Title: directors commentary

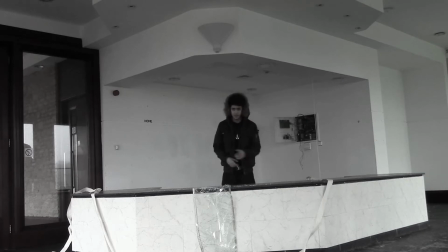[4:09]
Our actor uses hand gestures throughout our music video and is seen using a range here.
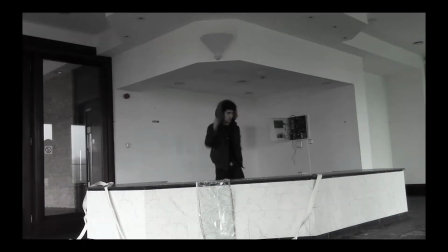[4:14]
In this wide shot, we decided to use some box editing to add effect.
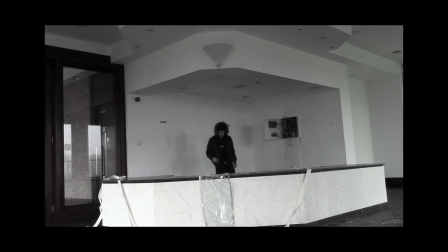[4:19]
It is done in time with the beat. I believe it makes the shot more interesting.
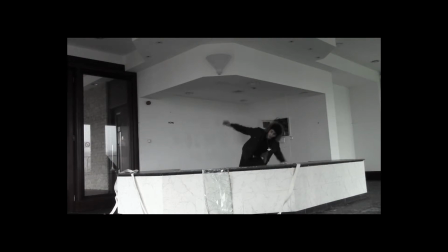[4:24]
It's something we have seen in a number of Dave videos, including 6 Paths, Jekyll and Hyde and Revenge.
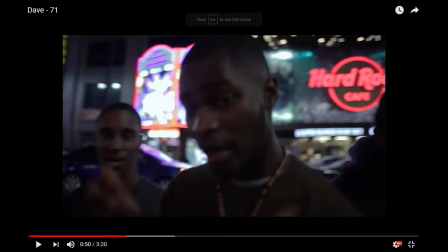[4:29]
Therefore, it is a convention we have used but developed, as it is not exactly the same to how it is used in Dave's videos.
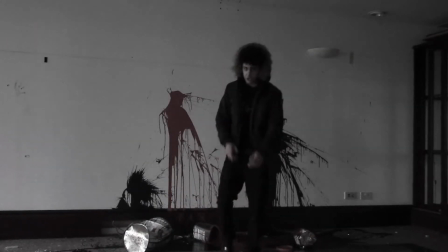[4:37]
We then fade to a medium shot. We found a room with paint cans and splashes over the floor and walls.
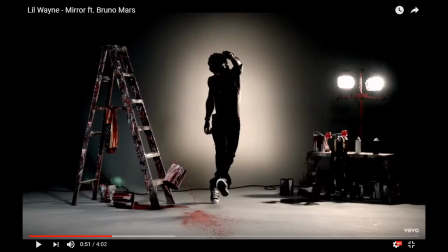[4:43]
I remember watching Lil Wayne's Mirror music video. He used paint for imagery to represent his messy past.
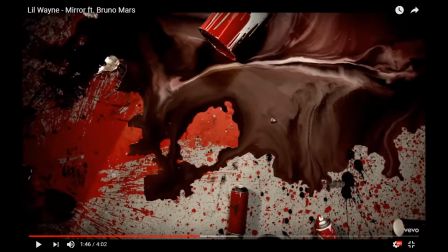[4:50]
This gave us the idea to use the paint. We wanted it to be metaphoric for our character's messy and dark past. Dave uses sh
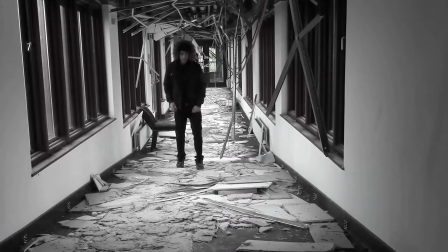[5:00]
We got our actor to swipe with his hands, one way then the other.
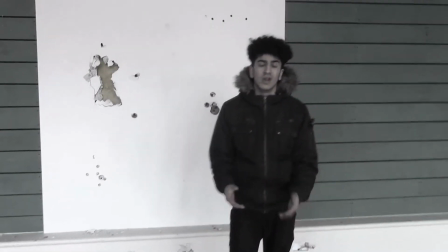[5:05]
Dave does something similar in the original video, however Dave cuts to black and then another shot,
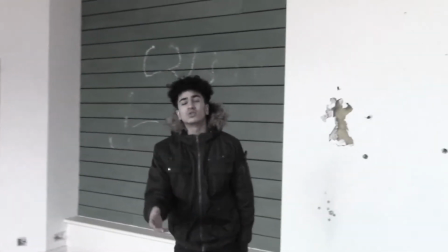[5:12]
whereas we used a swipe and fade transition, as if our actor had swiped to the next shot.
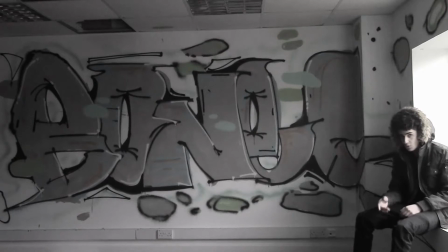[5:19]
We thought this was an effective and interesting way to shift to the next shot.
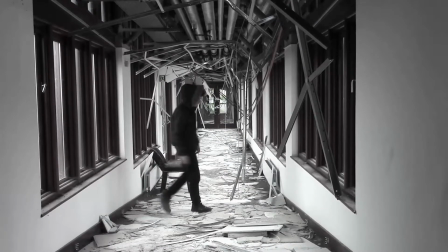[5:26]
The following shot is a long hallway. The roof has caved in.
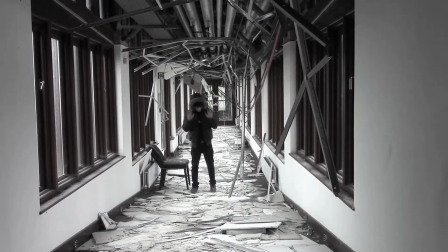[5:31]
There are bits of ceiling on the floor and a wire hanging down from the ceiling.
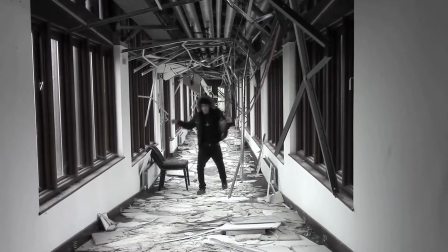[5:38]
The shot looks quite unreal, which will excite the audience.
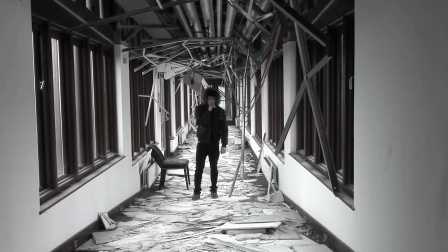[5:44]
We developed an idea of using a long corridor shot from JK's Headache. In JK's video, they use a long alley with bright lighting. We emulated something similar, as the windows in the long corridor allow for good natural light.
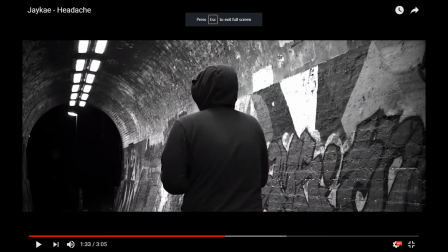[5:58]
JK's video is also colour treated in the same way as our production is.
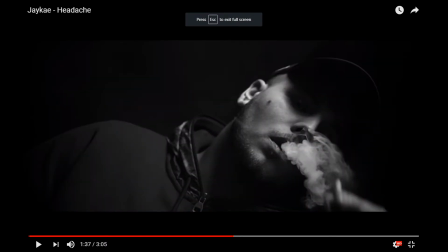[6:02]
These are examples of conventions from real UK rap music videos that we have used and developed.
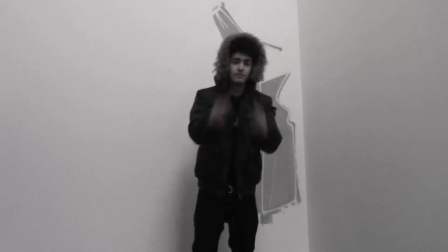[6:09]
We found a room with some graffiti that looks like a masked man. Kieran even suggested that it looks like a sinister character or the Grim Reaper.
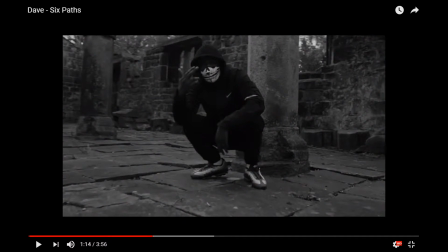[6:17]
Dave says in 6 Paths, "I'm masked up on the move." We decided to use the masked sinister painting on the wall to link to the lyrics.
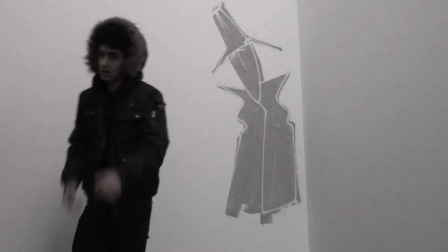[6:25]
Our character, like the painting, had to mask up in their dark life.
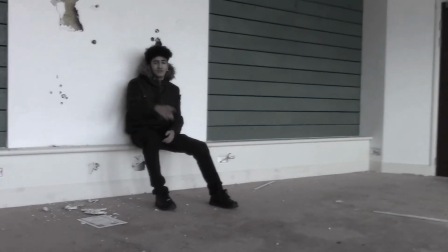[6:30]
The next few shots involve our character sitting whilst the camera moves around him.
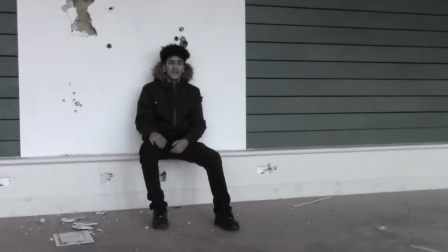[6:35]
We used a penny board to act as a dolly.
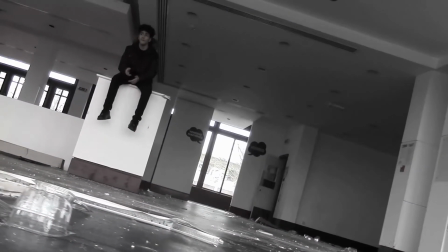[6:38]
It is common convention of the majority of music videos to have camera movement like this, therefore we wanted to bring it into our production.
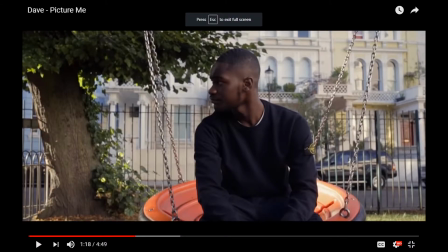[6:46]
In Dave's Picture Me, he uses 2 different sit-in shots, one after another.
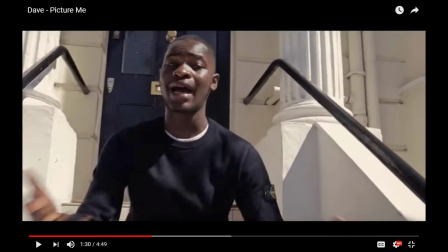[6:50]
One sat on a swing and the other sat on some steps. We used this convention and developed it to our location. Again, there are broken bits of glass and ceiling on the floor.
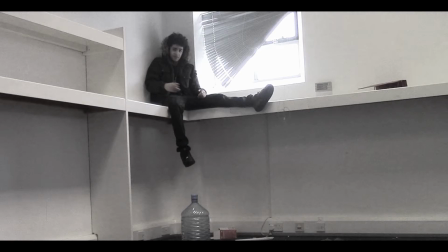[7:00]
We wanted to use this for imagery throughout our production to symbolise the brokenness of his mental health, as he has had to witness horrific things from such a young age.
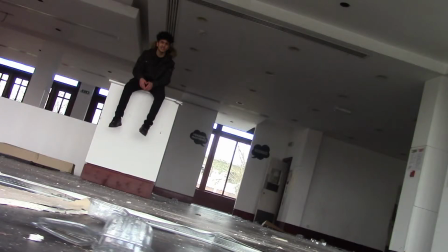[7:09]
It is almost like he is walking through ruins of his life.
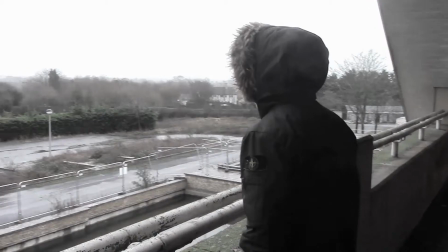[7:13]
For the outro of our production, we wanted to use a range of shots that we had used throughout our production.
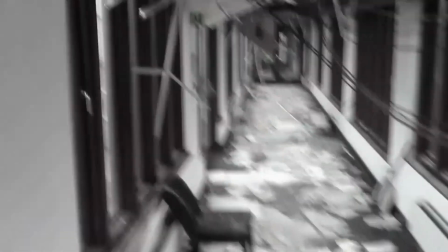[7:22]
We used the ending of different shots where our actor had turned away from the camera. In the original video, Dave does something similar.
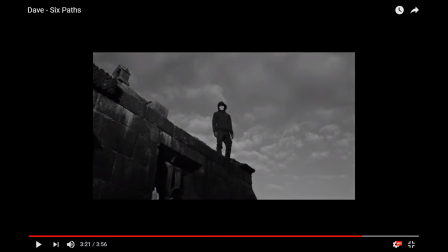[7:33]
There are establishing shots and the ending of the shots that had been used for the main body of our production,
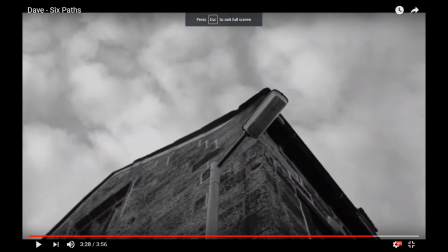[7:40]
and then a range of shots of Dave leaving the location.
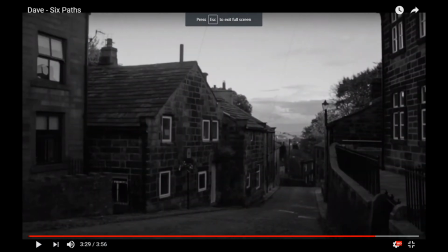[7:45]
We use this convention as it could
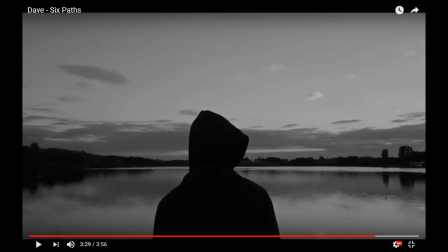[7:50]
represent our character leaving the broken and messy past for the hopefully bright future.
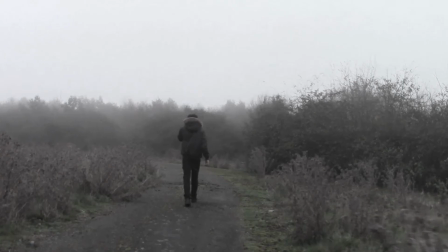[7:57]
We edited it so the cuts were fast and on the
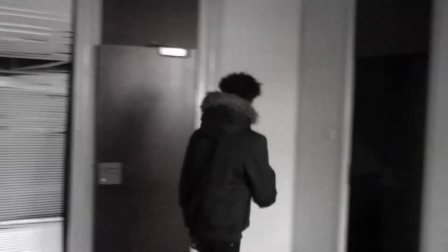[8:04]
beat, so it was like a blink.
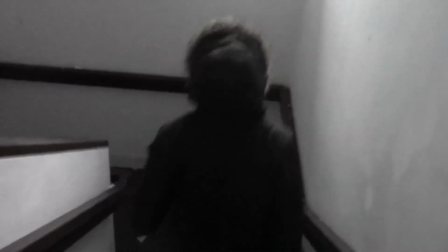[8:08]
Also, we tried to place our character in a certain part of the frame,
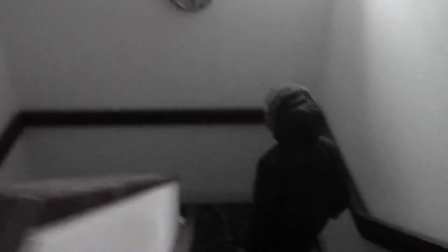[8:13]
so when it cuts, he is in the same position, but the location has changed.
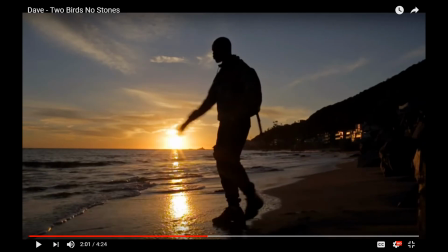[8:23]
This convention was found in Dave's video,
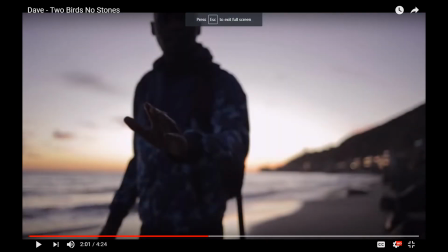[8:29]
2 Birds, No Stones.
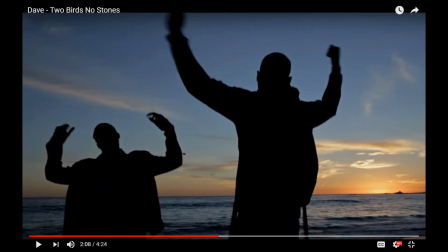[8:33]
I thought it would be an effective way to speed up the process of leaving the area.
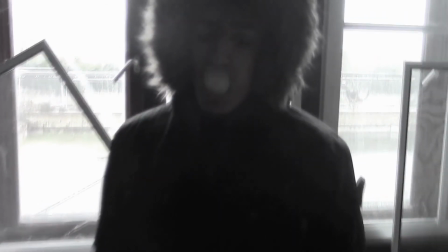[8:40]
The use of smoke in our music video is evident here.
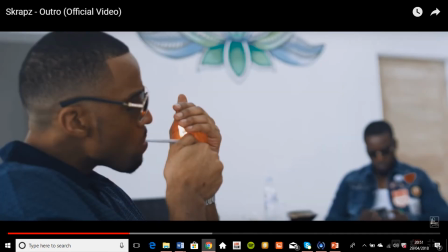[8:43]
We wanted to represent the drug culture that is connected to grime music videos, also reference to the lyrics, which talk about cannabis.
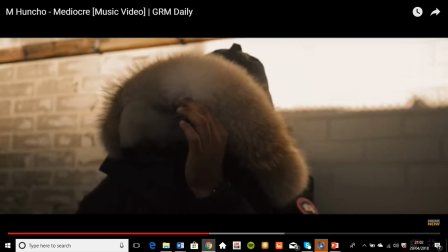[8:50]
It is a very common convention of lots of UK rap music videos, therefore we wanted to use it in our production.
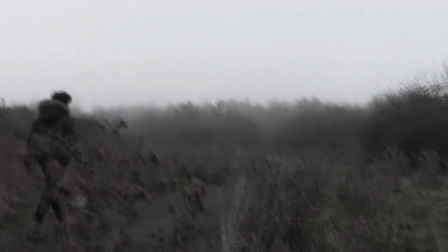[8:57]
Again, we used a cut to black in time with the music. Our character is leaving the ruins of his life behind and walking down the path to his new life.
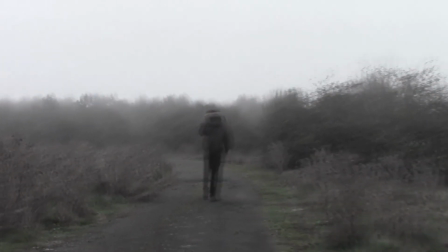[9:05]
He has made a decision to focus on music and leave his street lifestyle behind.
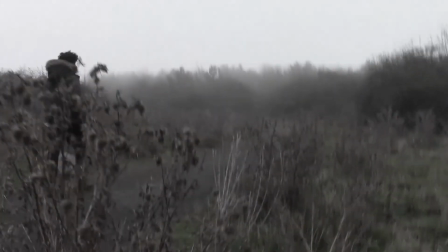[9:09]
The vegetation here could symbolise his new life or beginnings, however the mists could represent the uncertainty around his future.
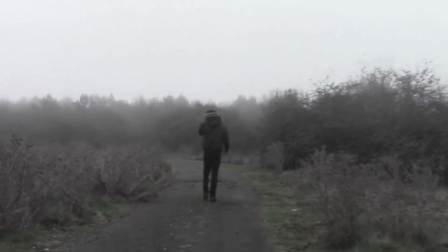[9:15]
Finally, we cut to black for the end of the music video.